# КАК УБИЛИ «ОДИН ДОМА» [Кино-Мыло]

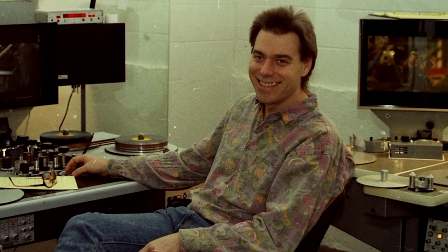512s
Главным монтажером картины стал Раджа Госнелл, также знакомый Криса по прошлому фильму «Отель разбитых сердец», где Коламбус выступил режиссером. Как видите, команда была не самая престижная. Но зато все очень верили в проект. Всем нравился сценарий и новогодняя атмосфера. И все были готовы пробивать себе билет в прекрасный Голливуд.
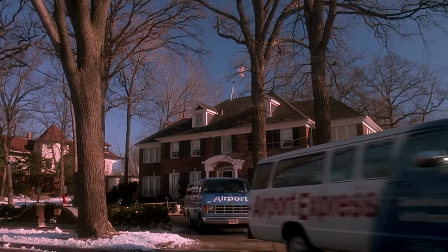532s
Следующим шагом стал поиск того самого дома. Ведь по сути, если нет локации, то ни один из департаментов не может начать свою работу.
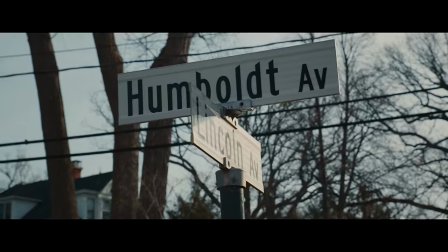539s
Подходящий особняк нашли недалеко от Чикаго, на Линкольн-авеню 671 в деревне Уэнетка.
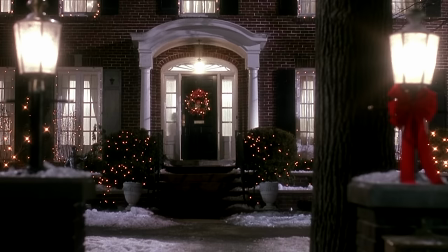545s
Нам нужно было найти дом, который бы подходил для трюков. Дом, который был бы визуально привлекательным, теплым и угрожающим одновременно.
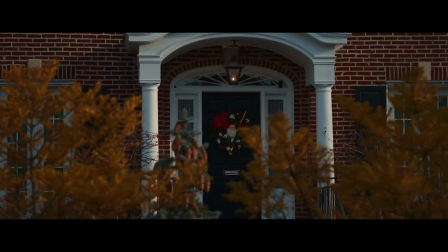553s
Это тот дом, где, будь ты ребенком, тебе было бы весело остаться там одному.
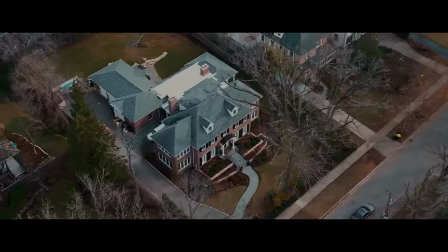557s
Дом, построенный в 1920 году, принадлежал Джону и Синтии Абеншайн.
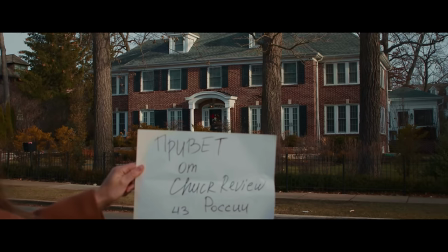563s
Во время съемок, которые длились 4 месяца, семья жила в доме. И их дочь, которой на тот момент было 6 лет, до сих пор вспоминает, как это было.
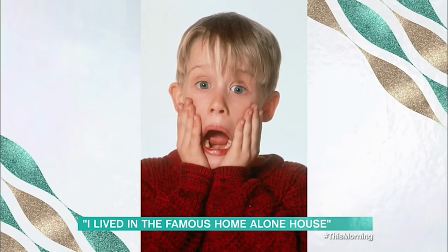571s
Макалей пользовался моей комнатой для уроков с его учителем или же просто, чтобы беситься с братом Кираном. Дом, конечно, был найден подходящий, и все были счастливы, но была одна небольшая проблема. Интерьер был слишком тесным, и банально не хватало места для съемочной группы и оборудования. Пытаясь сделать тестовые кадры, команда в буквальном смысле вываливалась из дома в силу нехватки пространства. В
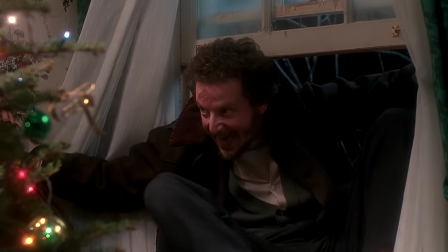596s
тот период в Чикаго не было подходящих студий, да и бюджет не позволял арендовать огромные кинопомещения, поэтому пришлось креативить.
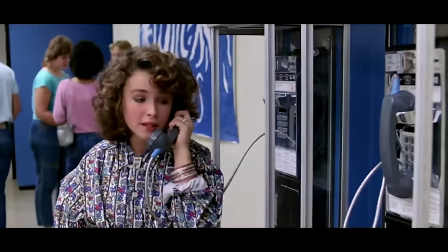603s
Команда нашла местную заброшенную школу, где прежде Хью снимал клуб «Завтрак», и воссоздала интерьер дома внутри спортивного зала.
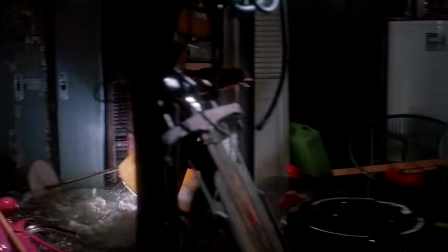611s
Сцену с затопленным подвалом и вовсе сняли в декорации, которую построили в бассейне.
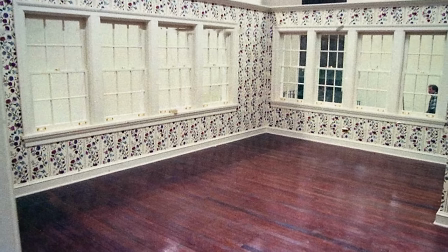615s
Оригинальный дом был довольно прост в дизайне. Именно поэтому декорации выполнили в более праздничной цветовой гамме. Сочетание красных и зеленых цветов преследует нас весь фильм. И мы, сами того не подозревая, медленно, но уверенно пропитываемся магией праздника на протяжении всей ленты.
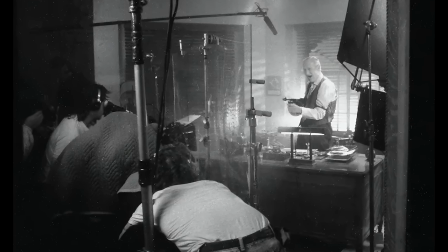633s
Создатели постарались даже полностью воссоздать атмосферу нуара 50-х, сняв куски выдуманного фильма «Ангелы с грязными душами».
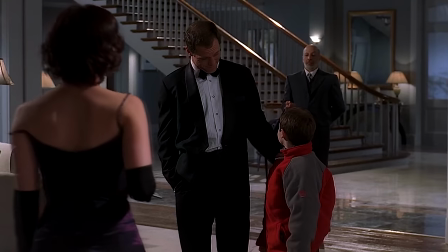641s
Это настоящая магия цвета, которую не уловил ни один другой постановщик последующих дешевых ТВ и стриминг-продолжений «Одного дома».
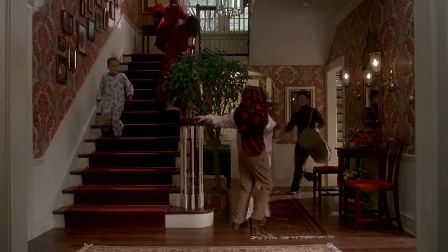649s
Но об этом позднее. Декорацию, значит, построили. Но, как обычно, решение одной проблемы может стать причиной появления новой.
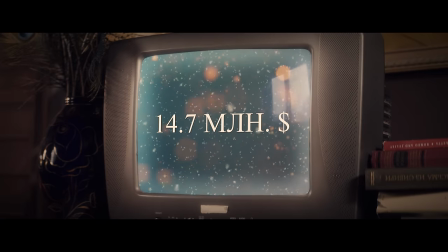655s
Бюджет вырос с обещанных 10 до 14,7 миллионов долларов. Студия была согласна на 13,5 и ни центом больше.
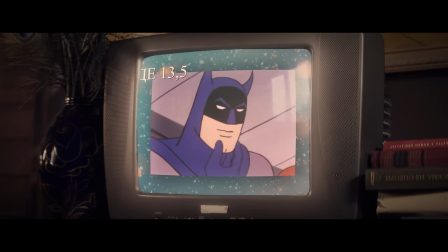663s
Своего очередь продюсеры ленты подумали: ну где 13,5, там 14,7. И они вновь отправились на студию заявить, что фильм получится только при бюджете в 14,7 миллионов. Warner выслушали, кивнули и закрыли проект.
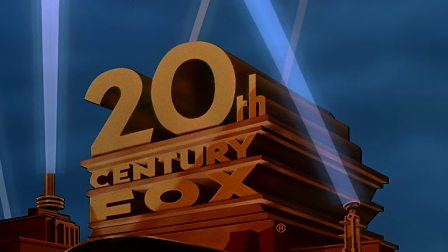677s
Но Джон Хьюз тайно встретился со студией 20 век Фокс перед началом производства, чтобы узнать, профинансирует ли компания проект, если Уорнеры откажутся.
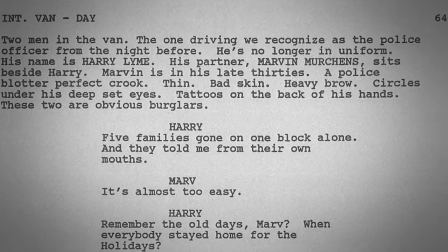686s
По словам исполнительного продюсера Скотта Розенфальда, копия сценария была тайно доставлена Фоксом в обход юридическим ограничениям. Фоксам не только понравился сценарий, но они и сами предложили добавить в производство пару миллионов долларов.
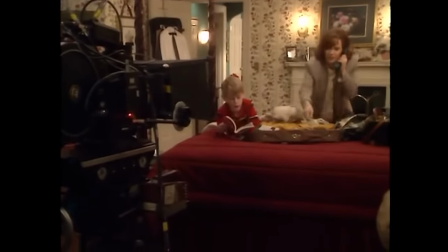699s
Особенно уморительная атмосфера была в стенах офиса, где расположились все производственные отделы.
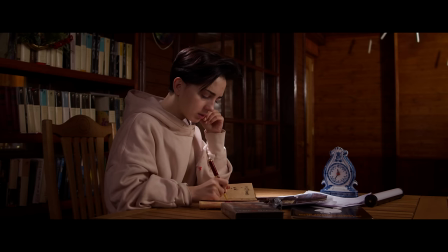704s
В каждый кабинет заходил представитель Уорнеров и говорил: проект закрывается. И следом тут же вбегал продюсер ленты и успокаивал: все хорошо, проект не закрывается.
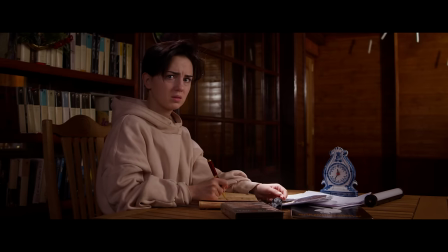719s
Таким образом, продакшн установился чуть ли не в тот же день. И вот 14 февраля 1990 года съемки официально запустили.
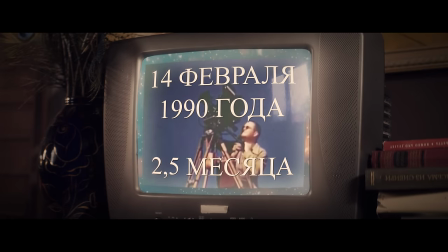728s
И продлились они почти 2,5 месяца. Помните киношную заповедь? Никогда не работай с детьми и животными. Так вот, работать с Макалеем Калкиным в этом фильме для команды было одно удовольствие. Он действительно был очень приятным и талантливым парнем. К тому же, Крис Коламбус искренне любит, а главное, умеет работать с детьми на площадках. Калкин постоянно отжигал и импровизировал. Как, например, в сцене с лосьоном для бритья.
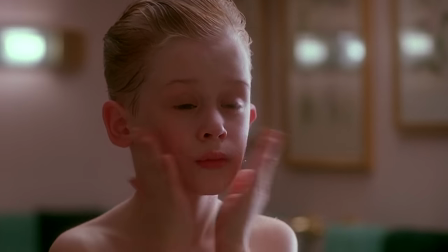754s
Ор Калкина был импровизацией.